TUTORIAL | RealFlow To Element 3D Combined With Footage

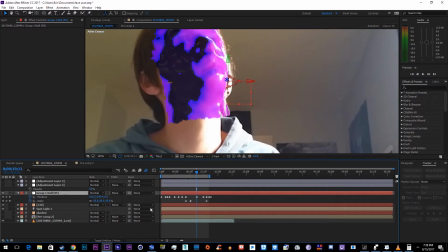[12:33]
So it's a lot of scaling and adjusting to get these things just right. But it's worth it because in the end product, you have this nice glossy face with goo going up your face.
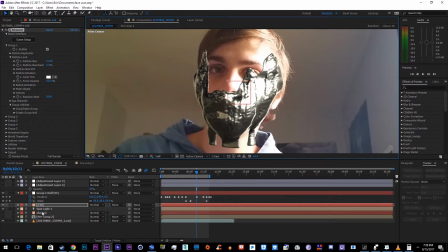[12:42]
And then another thing I like to do, because it's easy, is actually here, if I just delete this layer and duplicate it and call this one shadow, I can go into the output and go to SSS
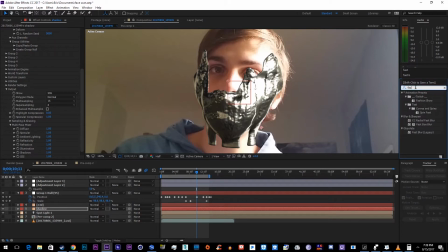[12:58]
and fast blur. I know it's a legacy plugin, but just go ahead and drop it on. And then I set that to about 15. And you see what that does? There's a little shadow behind your 3D element.
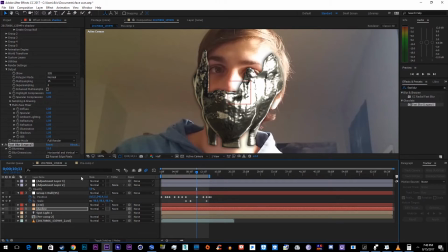[13:15]
That looks nice. So that's a nice way to add a little drop shadow behind some quick 3D.
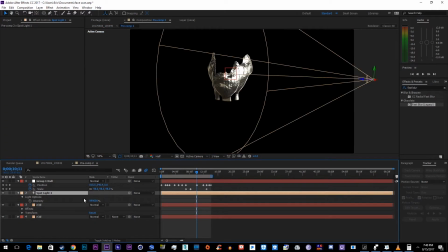[13:21]
And also one last thing was I just threw in a light here because if this light isn't turned on,
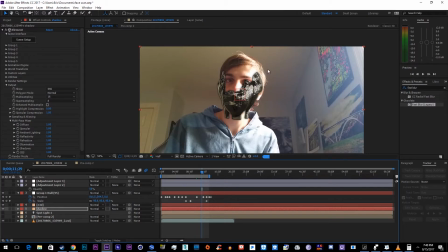[13:28]
it's really underexposed and I had a really overexposed shot. So I turned this light up and then I set the intensity to, you say, ridiculous.
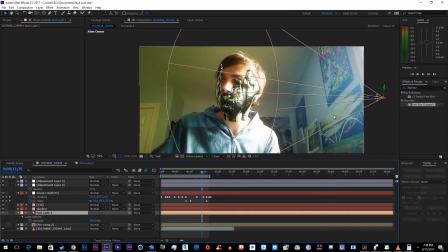[13:36]
And then it matches the scene a lot more. And then from there, I just did some color adjustment to make it look green like the Matrix. And then I did some looks to do a little bit of diffuse and stuff like that. And then we have our final product.
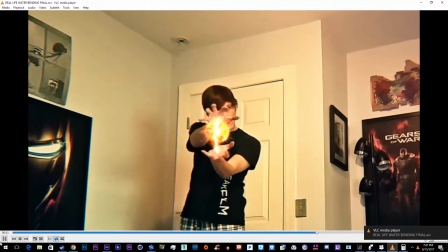[13:54]
And one last thing I wanted to mention, someone commented on the video of this fireball and water shooting.
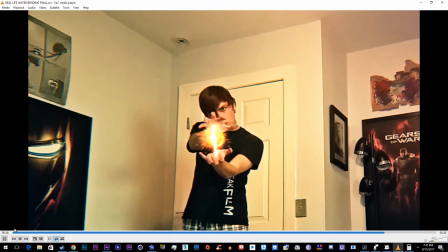[14:02]
And thanks for the tip.
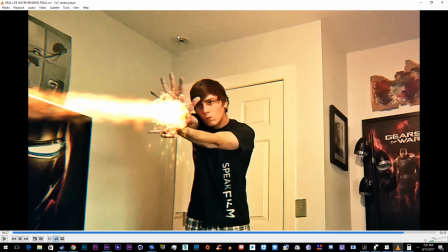[14:04]
He said, hey man, you should add in some flickering effects like around my face, around my fingers, on my arms, you know, maybe back on the walls. And that would add some real realism. And I told him, I know, I just didn't feel like wasting the time.
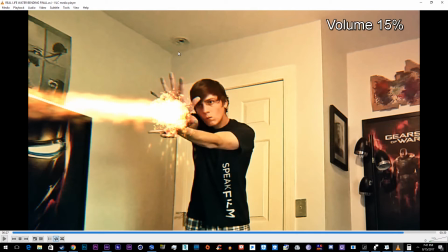[14:18]
And I'm not being rude. I really don't like wasting that time to just add in some simple flicker effects to make my projects look more realistic when I'm just testing, you know, a particle simulation and stuff like that.
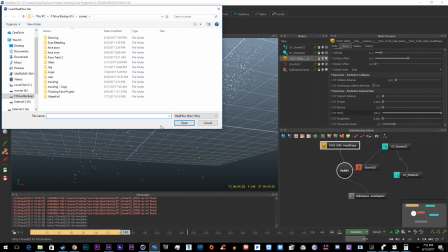[14:34]
I'll go ahead and take this
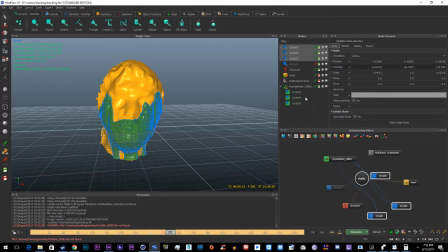[14:39]
project, wrap it up, save it for you guys, so you guys can take a look at all these settings for yourself to see what I kind of did. And just go through this object setting. So I did like 250 stick, no bounce, 0.01 particle friction.
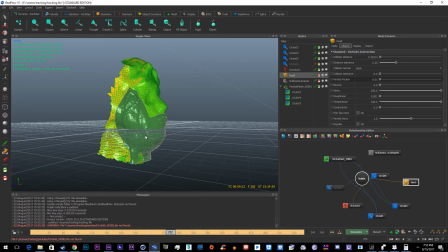[14:56]
By the way, the more particle friction will make it drag up your face slower. Just press F1 over these. and they'll tell you what to do. And also some of these will tell you the best working range.
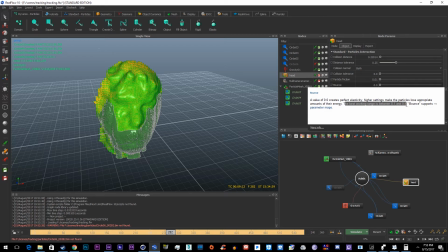[15:07]
So like here it tells you 0.1 to and 0.8.
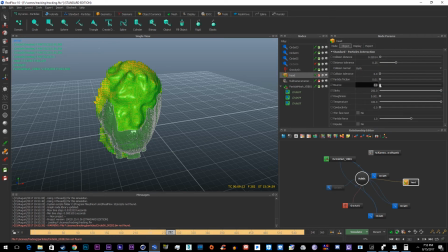[15:12]
So you don't really want to go between, you know, anything above 0.8 because it tells you this is the best working range, 0.1 to 0.8. I just turned it off, so maybe 0.1 would have been better, but seems like it rendered successfully.
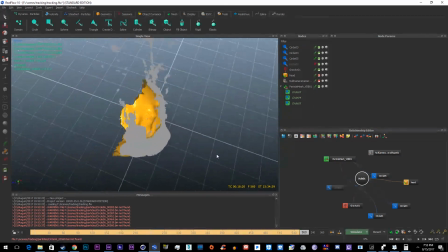[15:28]
The only problem I had was, of course, the ultimate problem of gravity at the top, so it just kept going.
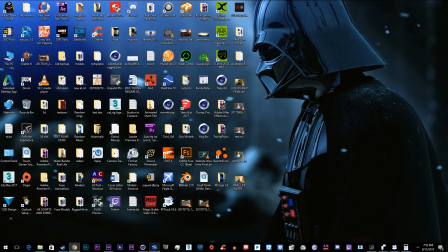[15:34]
Thanks for watching this tutorial, guys. If you liked it, please like, comment, and subscribe. Sorry this wasn't a normal tutorial and it was kind of just a run over of everything.
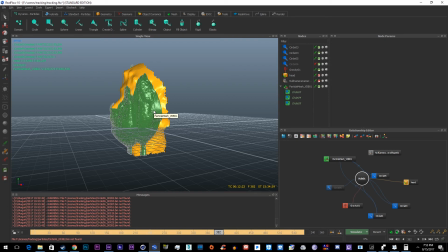[15:43]
I haven't had time to make normal tutorials and I'm so sorry, but I'm going to do my best to edit this together so that it makes some sort of sense. Thanks for watching this tutorial, guys. My name's Eric Young. If you liked it, please like, comment, subscribe. If you disliked it, you know what to do. I'm Eric Young, and I'm out.